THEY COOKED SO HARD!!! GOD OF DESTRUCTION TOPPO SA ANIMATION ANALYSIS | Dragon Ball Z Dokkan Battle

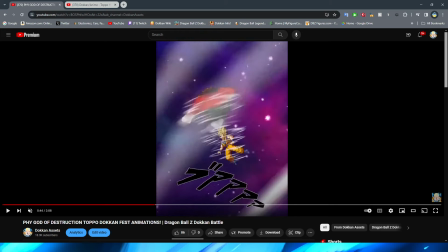attack and then all of a sudden this giant sprite will like teleport into the frame which may look a little bit strange again we'll have to see uh when
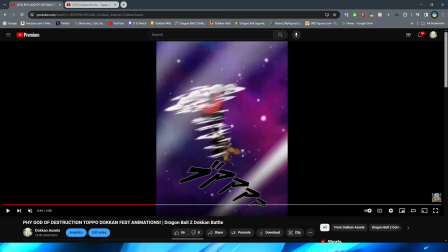we actually get to it but regarding Topo himself for the end of this animation obviously after the spin begins to end right you go
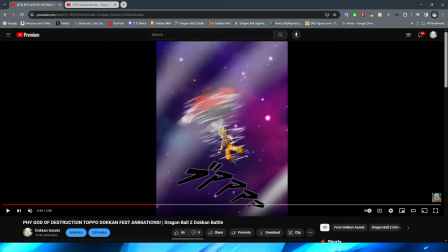from this frame of the little me hands right there to then obviously having him becoming a little bit more relaxed and slowing down right
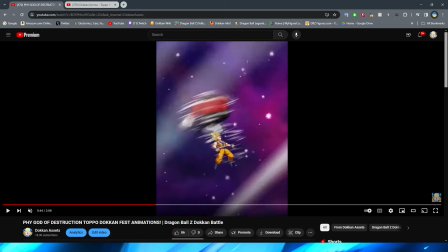as they kind of still um it's interesting because they don't twist this asset at all right maybe a little bit i guess you can kind of see with his feet right that the feet get twisted like a slight bit but for the most part they don't really twist topo as much here and it's a lot more on
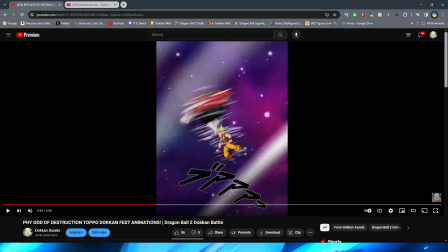the motion blur right and the like smearing that they do and obviously these sort of like air effects that are on screen right that's how they kind of make you think oh he's still like spinning and obviously like you know getting to the point where he's going to be slowed down
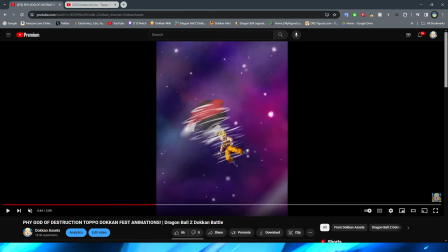to where he'll be standing still they end uh they then excuse me go to this part here right where the topo asset is a little bit more clear it kind of looks like he's fallen out of the sky for that one which is kind of funny it kind of reminds me when kid goku punches um demon
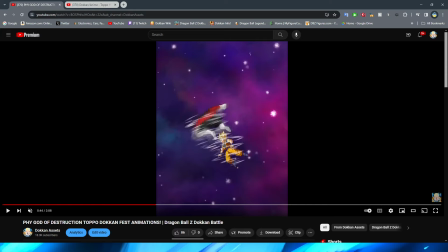king piccolo it almost looks like the like back of how goku would look for the poses topos and but obviously not the
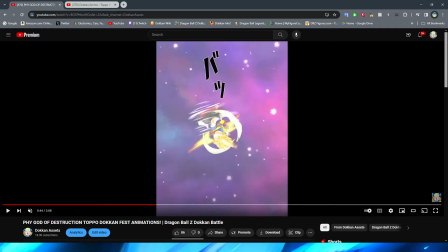same thing but either way though they cut to black right and then obviously we have um the enemy sort of spin towards the screen
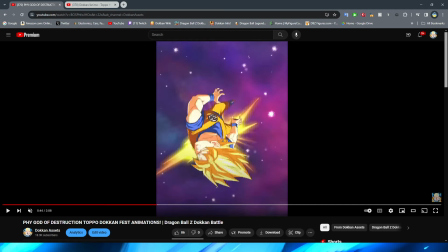and topo in the back obviously kind of flying away but it is nice that they emphasize a little bit right they kind of give him a small little bit
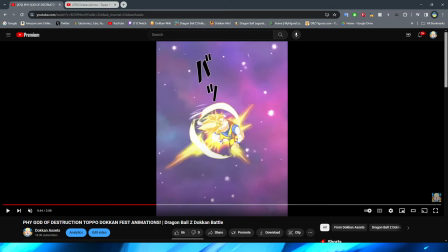of a wind effect here right to then have it basically be like oh yeah he's giving the final throw on the enemy right before they smack
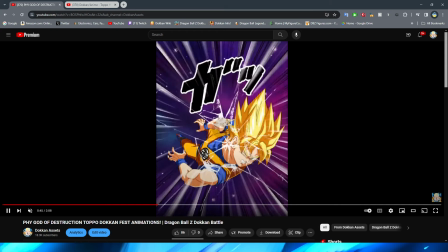against the screen i don't think i've seen a dokkan animation where they have the character spin and smack against the screen in a long time yeah honestly
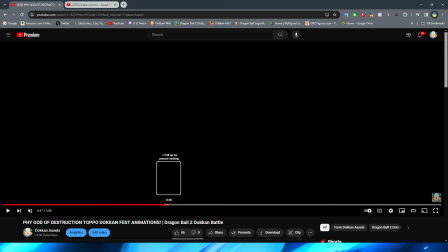I think they did a really really good job personally I actually really like this essay a lot I think they did a very
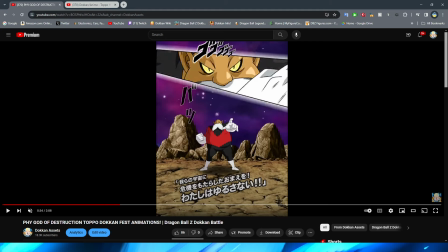good job with it it's pretty simple but for the move that they were getting from the anime and not to mention you know what they did with you know what
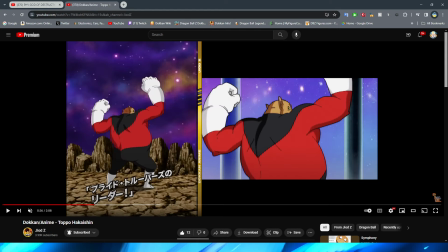they could do in regards to how the game works I think they did a fantastic job with this one so let's go ahead and take a look at the
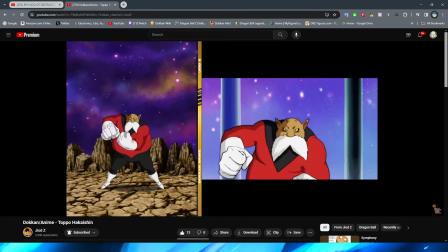intro and the super attack animation now it is interesting that they take some stuff from the six for seven tournament for this part right
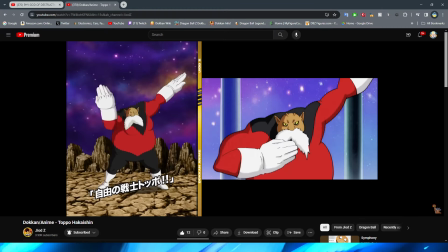as you can see i believe if memory serves this was like topo's actual introduction in the anime because obviously we first saw him there and
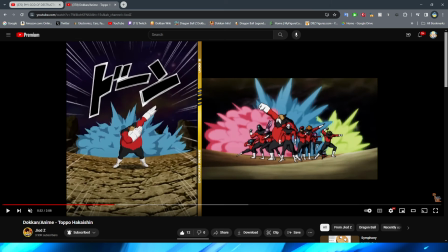it's kind of funny here too by the way obviously this part right is just another pose that we've seen topo do before obviously we've seen topo basically hit the fat dab in the anime before but it's kind of interesting that for the smoke effect right They obviously just
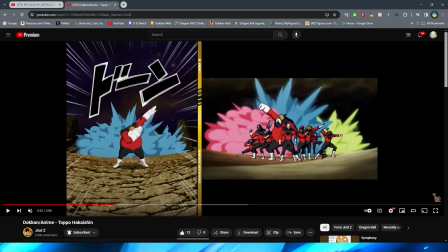sort of take it from the part where all of the Pride Troopers are stand-stop. And what's really interesting about this, too, is that obviously there's, like, the multiple colors to sort of, like, represent the different Pride Troopers or at least just be, like, you know, more of, like,
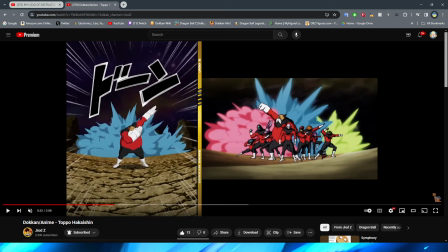a colorful explosion. But I think it's kind of cool that what they did is they took the shape of the full explosion from the anime and made it the shape of the blue explosion for Toppo, right? you can see there that, right, it is quite literally the same shape if you combined all those colors that are on screen for the anime version,
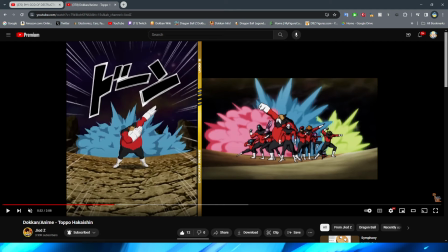and he basically just made them all one color, that is exactly what Dokkan did, which is really, really cool to see, and I think it's cool that they're also only doing like one color, it looks a little bit weird kind of looking at it like that, but I think it works really well, because obviously it's not all of the Pride Troopers, right, it's only one of them,
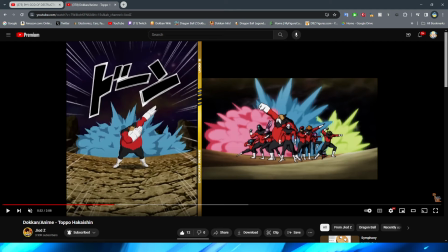so it makes sense for it to be one color for the introduction I think it works really really well and not to mention it is interesting that they didn't have Toppo hit that pose that he's hitting in the anime but I guess to be fair it would have been a little bit weird to kind of have him look away right also I didn't even notice in the
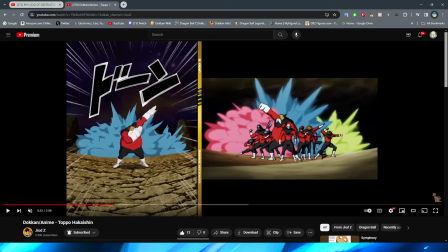Dokkan version for this uh little bit right here right the perspective is cool because they kind of have this like dip in the land to really make you feel like this animation has some depth when it comes to looking at Toppo, right, because obviously it's curved in the background, you know, to kind of, like, imply that obviously you're looking at this from sort of,